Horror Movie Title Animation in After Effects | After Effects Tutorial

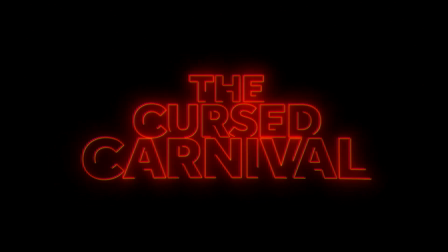5s
Hello everyone. In this video, I'm going to show you how to create this cool retro movie title intro in After Effects.
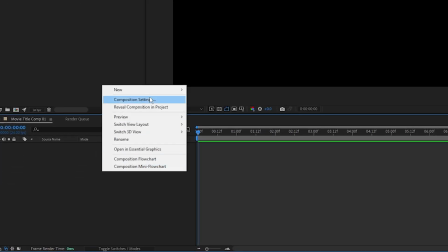11s
So let's get into it. So I'm going to create a text layer, right click, new, text, and I'm going to type the cursed carnival.
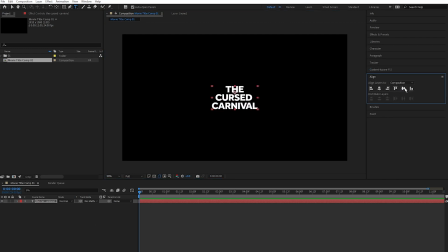21s
And I'm going to align my text in the middle and change the scale of each word just so it looks better. Yep, that's good. Next, I'm going to add a solid. So right click, new, solid.
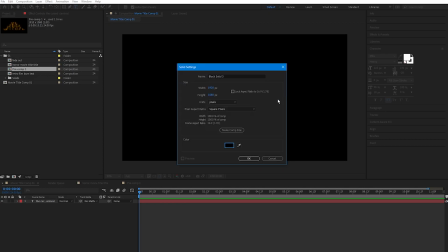33s
Make sure my solid is black. Then I'm going to add the Saber effect to the solid.
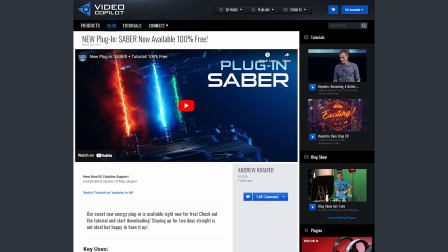40s
Saber is a free plugin from Video Copilot. Click the link below to download it.
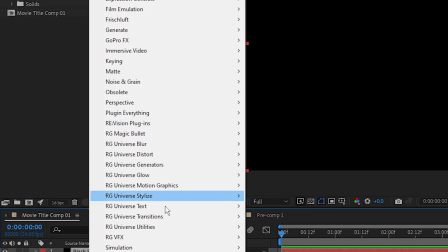44s
So select the solid, go over to effect, scroll down to Video Copilot and select Saber.
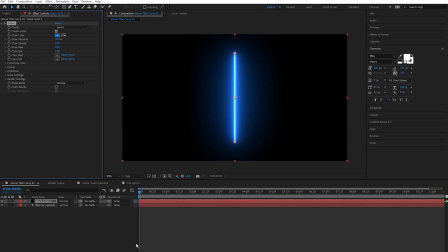50s
Make sure this layer is above the text layer.
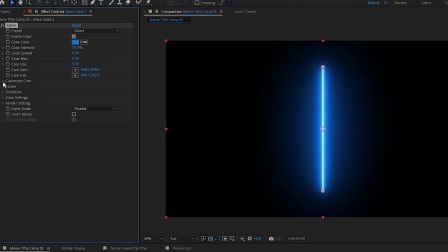53s
Come over to the effects controls panel and in Saber under customize core, set the core type to text layer.
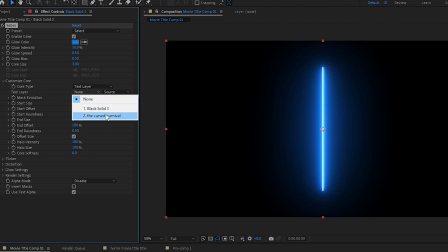62s
Then set the text layer to the title we just created. Next, I'm going to set the preset to thin.
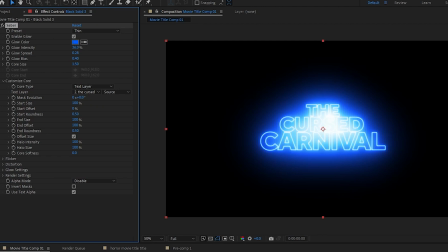67s
You can set this to whatever you want for your projects. Then to get the right type of glow, what I'm going to do is I'm going to set the glow intensity to 22.
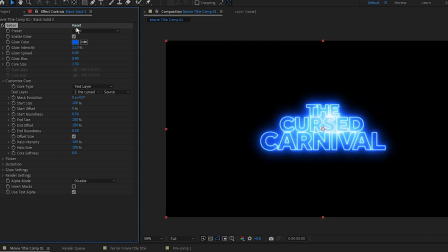75s
Set the glow spread to 0.09. And I'm going to set the glow bias to 0.45. And then I'm going to set the core size to 0.95. Next, to create that cool line effect, I'm going to set a keyframe on start offset.
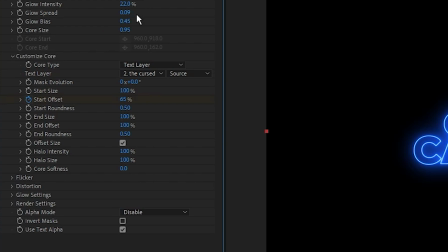91s
So click the stopwatch button and I'm going to put this at 65. Then I'm going to go along 10 seconds in my timeline and set the start offset to 0.
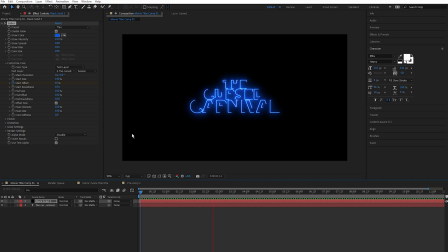100s
Now we have this cool effect going on here, right? Perfect. And next I'm going to add some flicker to the title.
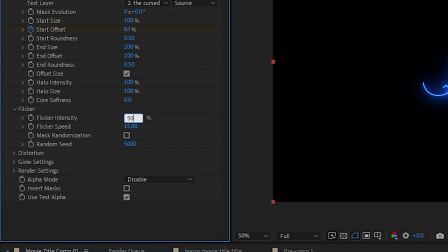106s
So under flicker, I'm going to set the flicker intensity to 50 and the flicker speed to 0.9. Next, make sure to select mask randomization. So we have this nice flicker effect going on. Come over to the render settings and I'm going to set the gamma to 0.8.
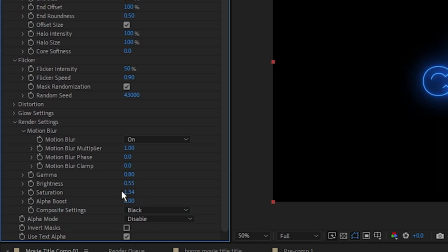123s
The brightness to 0.55 and the saturation to 1.5, just to add a bit of punch to it.
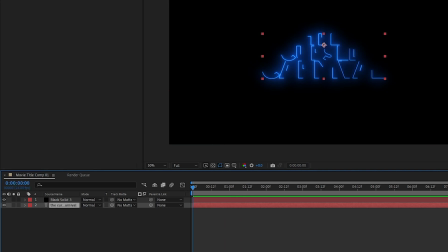131s
I want to add a bit of movement to my title, so I'm going to go and select my text layer and press S for scale, and I'm going to set a keyframe at the beginning of my clip.
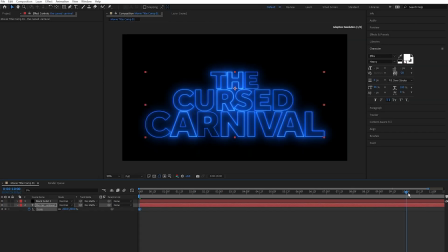139s
I'm going to set the scale to 200 and I'm going to go to 9 seconds and set the scale to 150.
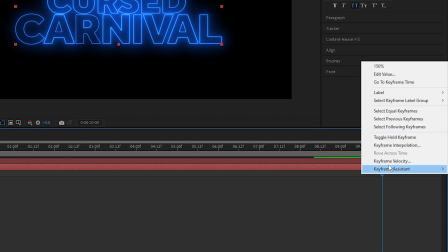146s
Next, I'm going to go to my last keyframe, right click, select keyframe assistant, then select easy ease in.
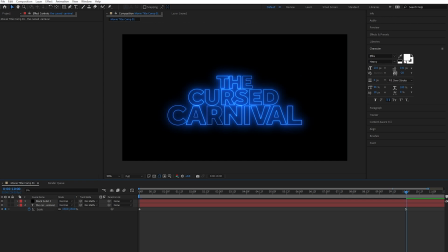153s
Perfect. Next, to add some imperfection to the animation, I'm going to add some wiggle to the position of this text layer.
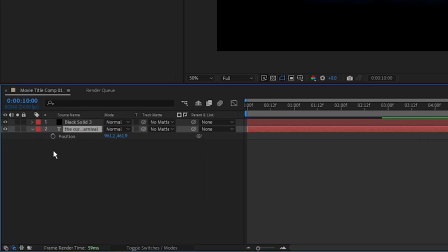160s
So select the text layer, press P to bring up the position, Alt click on the stopwatch icon and type in here wiggle,
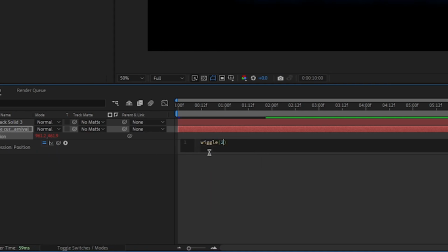168s
open parentheses 2, 2, close parentheses.
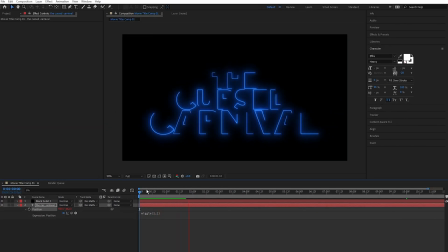172s
Now we have some cool looking organic movement as the text moves into its final position. Nice. What I'm going to do now is pre-compose these two layers.
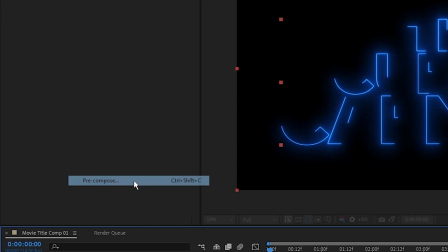181s
So select them both, come over to layer and scroll down to pre-compose or just press Ctrl Shift C. I'm going to name this comp main title.
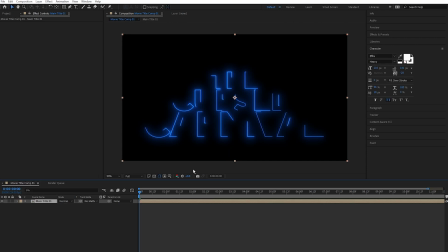190s
Press OK. And I want to add some more film imperfection to it. I want to make it look like it's coming out of a film camera. So what I'm going to do is I'm going to add some quick chromatic aberration to the pre-comp from Plugin Everything.
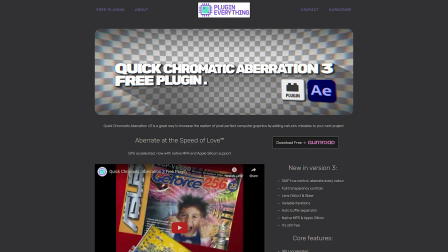203s
It's a free plugin, link below to download it. It's a plugin that does exactly what it says it does. It adds quick chromatic aberration to the layer.
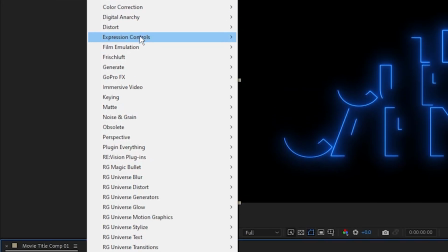210s
So once you have the plugin installed, select the layer, click on effect, scroll down to Plugin Everything and select quick chromatic aberration.
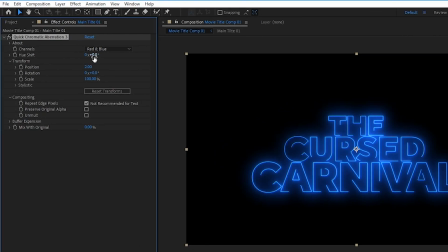218s
So going into the effects controls, I'm going to set the position to 2. And under stylistic, I'm going to set the distort uniform to 5. And I'm going to uncheck the repeat edge pixels like so. As you can see, we have this cool film effect on our text right here.
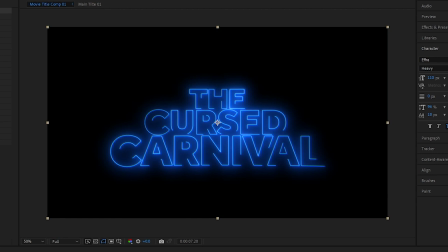233s
But what I want to do is I want to soften this effect just a tiny bit. So I'm going to add some Gaussian blur.
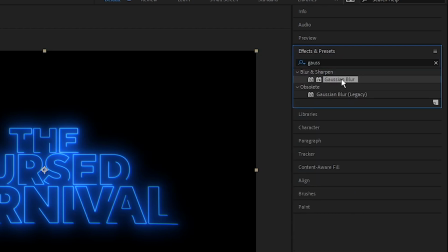238s
So go into effects, type in Gaussian blur, drag this in the effects control panel and I'm going to set the blurriness to 5.
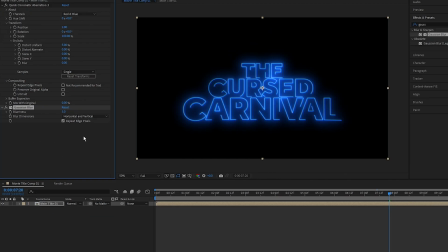246s
Nice. Next, I'm going to add some grain, and to do that I'm going to create it myself within After Effects.